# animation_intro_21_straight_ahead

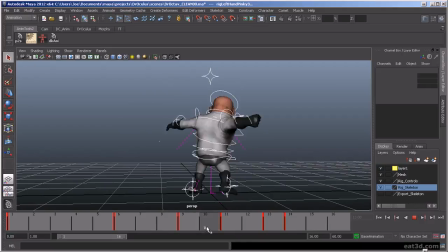25:11 So it's really, you're setting up this up in the air
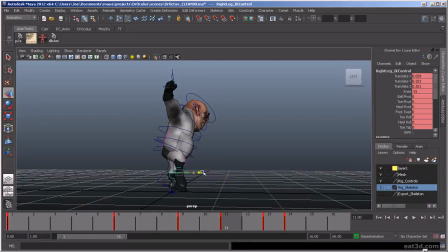25:21 beat where it's just before about to bring the hammer down. And let's get it more in balance.
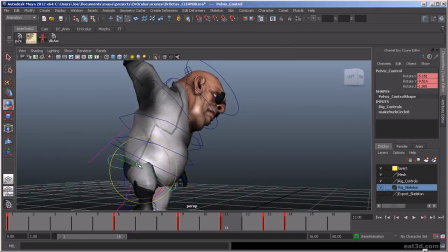25:40 And again, we're kind of colliding through that gut. Lift it up a little bit.
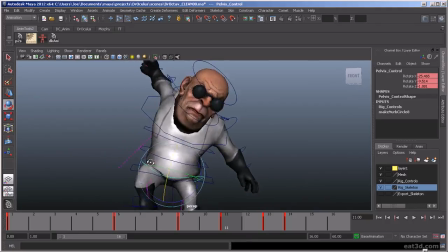25:46 There we go.
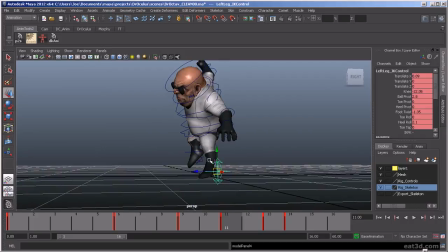25:50 So he's really getting up there. We'll have him get right up on his toe. Do a toe roll.
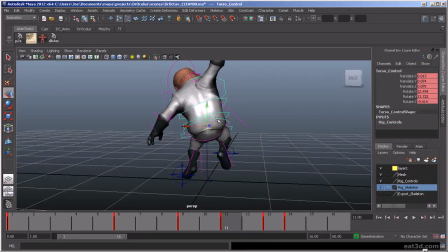26:00 So he's way up there.
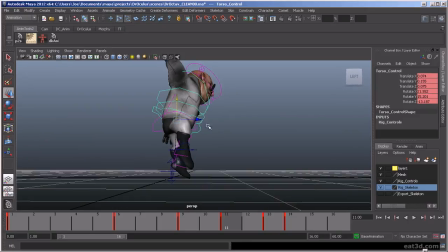26:06 Maybe try to get to a little bit straighter. Just weight just a tad forward because he's going to be coming down. You want that weight
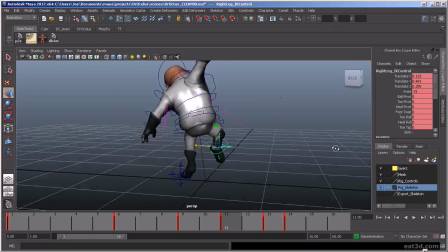26:18 to be right. Otherwise the whole thing looks off. And smack. Now that I adjusted that, these frames, select all.
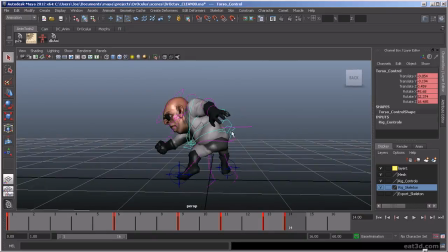26:31 We're going to copy that pose to there. And then we're going to have to basically adjust these guys to match. So it feels like he's coming straight down.
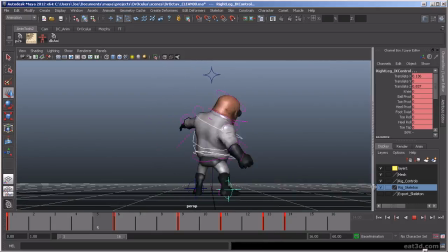26:45 So now you can kind of feel that little pause. You know, there's that wind up, and then
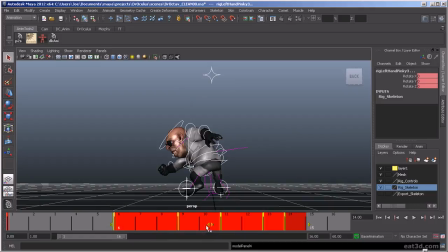27:04 all right, so now we'll go back, drop this back to about there.
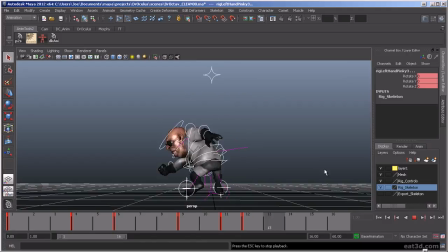27:20 Now we play it back. The beat is more at the top of that arc.
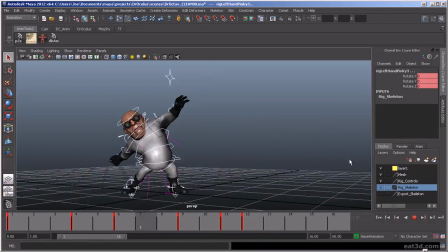27:31 So there you go. There, that's pretty much how you would break something down, pose to pose. You're breaking down an action to its most
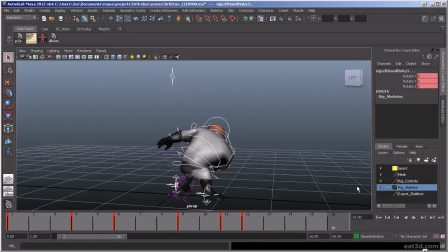27:45 basic poses, and you start flushing it out. And you start modifying the timing until you get, the timing that you're happy with. And then you're doing the same thing.
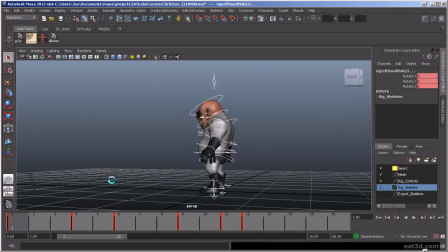28:02 You start breaking up these poses. Okay, going from here to here. How do I want the in between, or I'm sorry, the breakdown pose, which would be the exact middle pose?
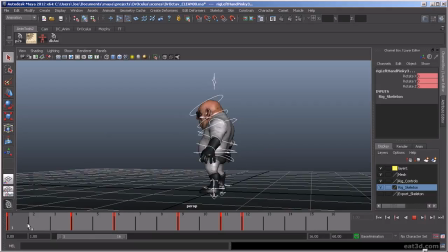28:17 So I want to favor, one pose more than another, or do I want to have them power into that? I could basically select all. You could take this pose here, middle mouse click, have it on frame 2.
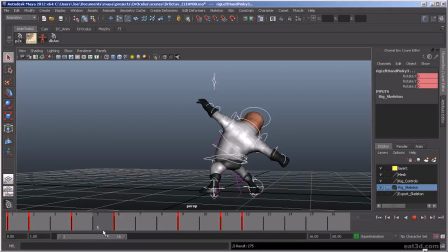28:34 So you're getting more of a cushion or an ease into this pose here. And then maybe I can even delete this guy. So it's generating some nice in-betweens.
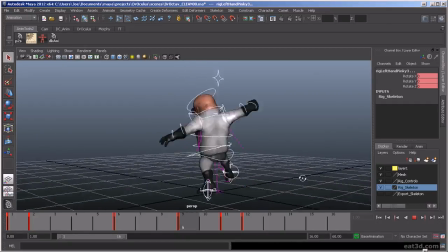28:52 So now see how it's already starting to flesh out a little bit. But, oops.
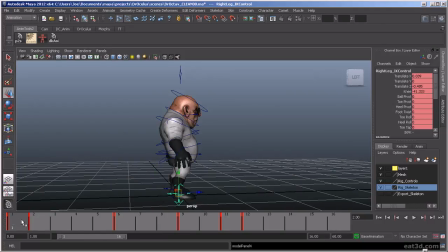29:01 That foot, we want to have that like it's kind of coming back already. I want to kind of have it up off the ground a little bit. So it feels like a step.
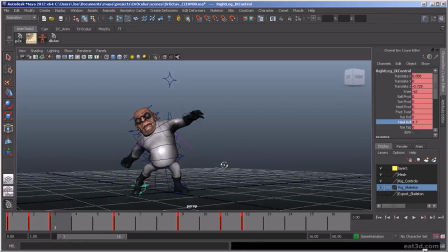29:20 And then we can have the toe roll come forward here. And some foot twist to get it up. So that's feeling more like a step.
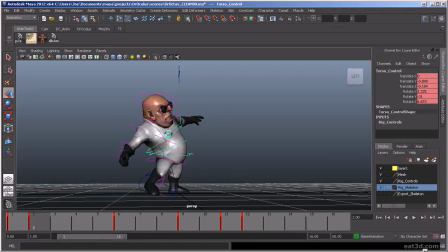29:38 And then maybe here we'll also lift him up in the air a little bit so he's getting the weight off of, when you take your foot off the ground, your weight's going to shift over to the foot that is bearing the weight,
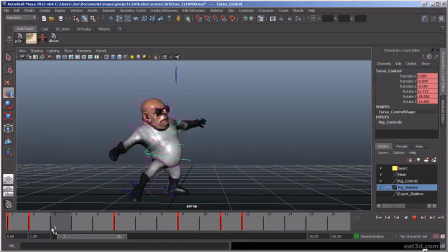29:55 so it's able to come off. So now we get a little bit of that in there. And now
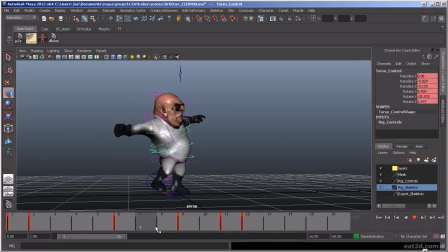30:10 Let's figure out what we want to do. Here, the foot's probably still going to be on the ground. Maybe it's, starting to roll off that toe.
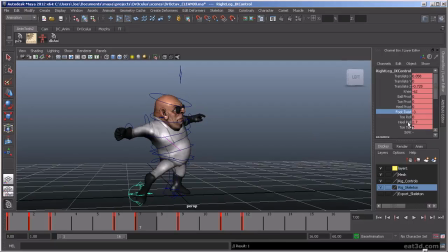30:27 And twist. Roll a little bit more. And then maybe roll the toe. No, well, maybe a little bit.
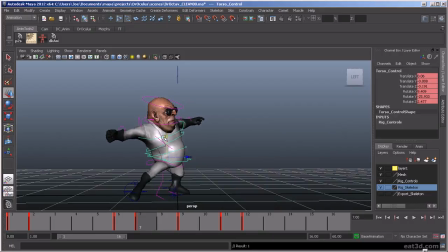30:44 And then we bring this back just a little bit so we're not overextending that leg quite too much. So then in here,
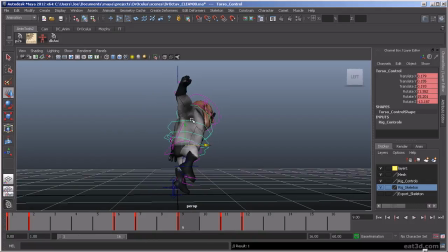31:02 let's kind of bring this back a little bit.
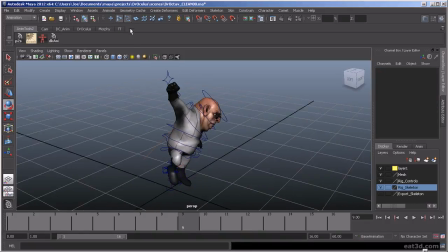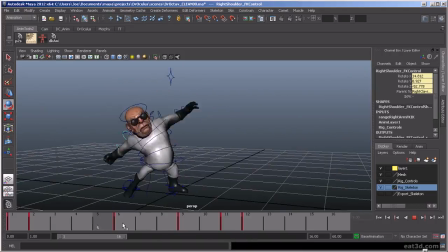31:11 Bring the arm back a little. So it's got a little movement in here. It's not completely dead.
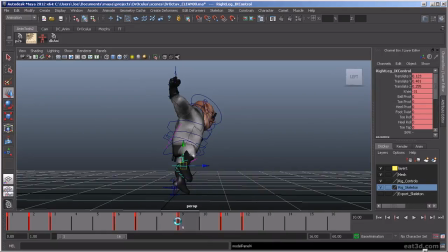31:22 And same with the foot. And then maybe with the back too, same kind of thing. We'll bam.
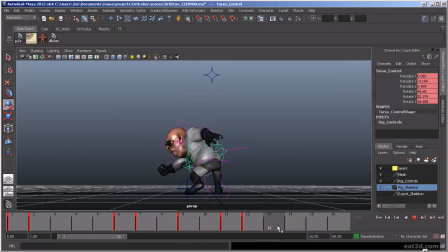31:42 And we'd really want that weight to just hit hard. So he's going to overshoot really far down there. And then come back up. Middle mouse clicking, dragging to get that.
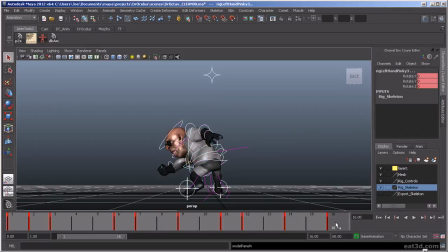31:58 Let's make sure we're selecting all. Setting a keyframe, setting a keyframe.
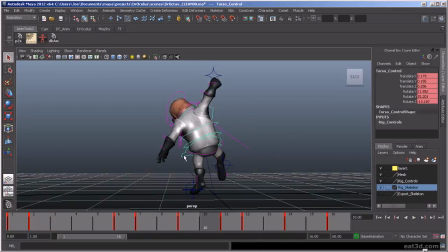32:06 And see now if we scrub it here, we need to get this body moving as well. Let's kind of move this back this way so it's starting to come through.
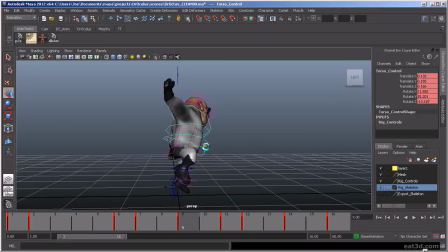32:22 It is a little bit already there, so I'm going to actually push this back just a tad more. Bam. You can feel that.
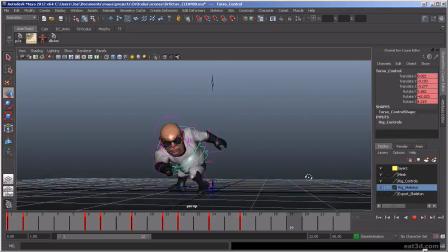32:42 Now I'm just focusing, what I want the hips to do at that, that contact pose where he's really coming through on that punch. They're probably going to come down, but the force is also coming forward.
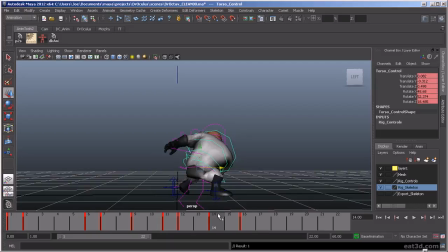33:01 So we're probably going to want that to come forward as well as down, and then continue to come forward. So if you kind of flip this a little bit, you can see
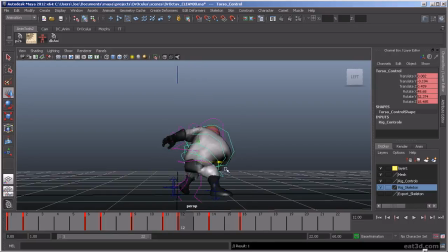33:21 the path it's doing. Wham, wham.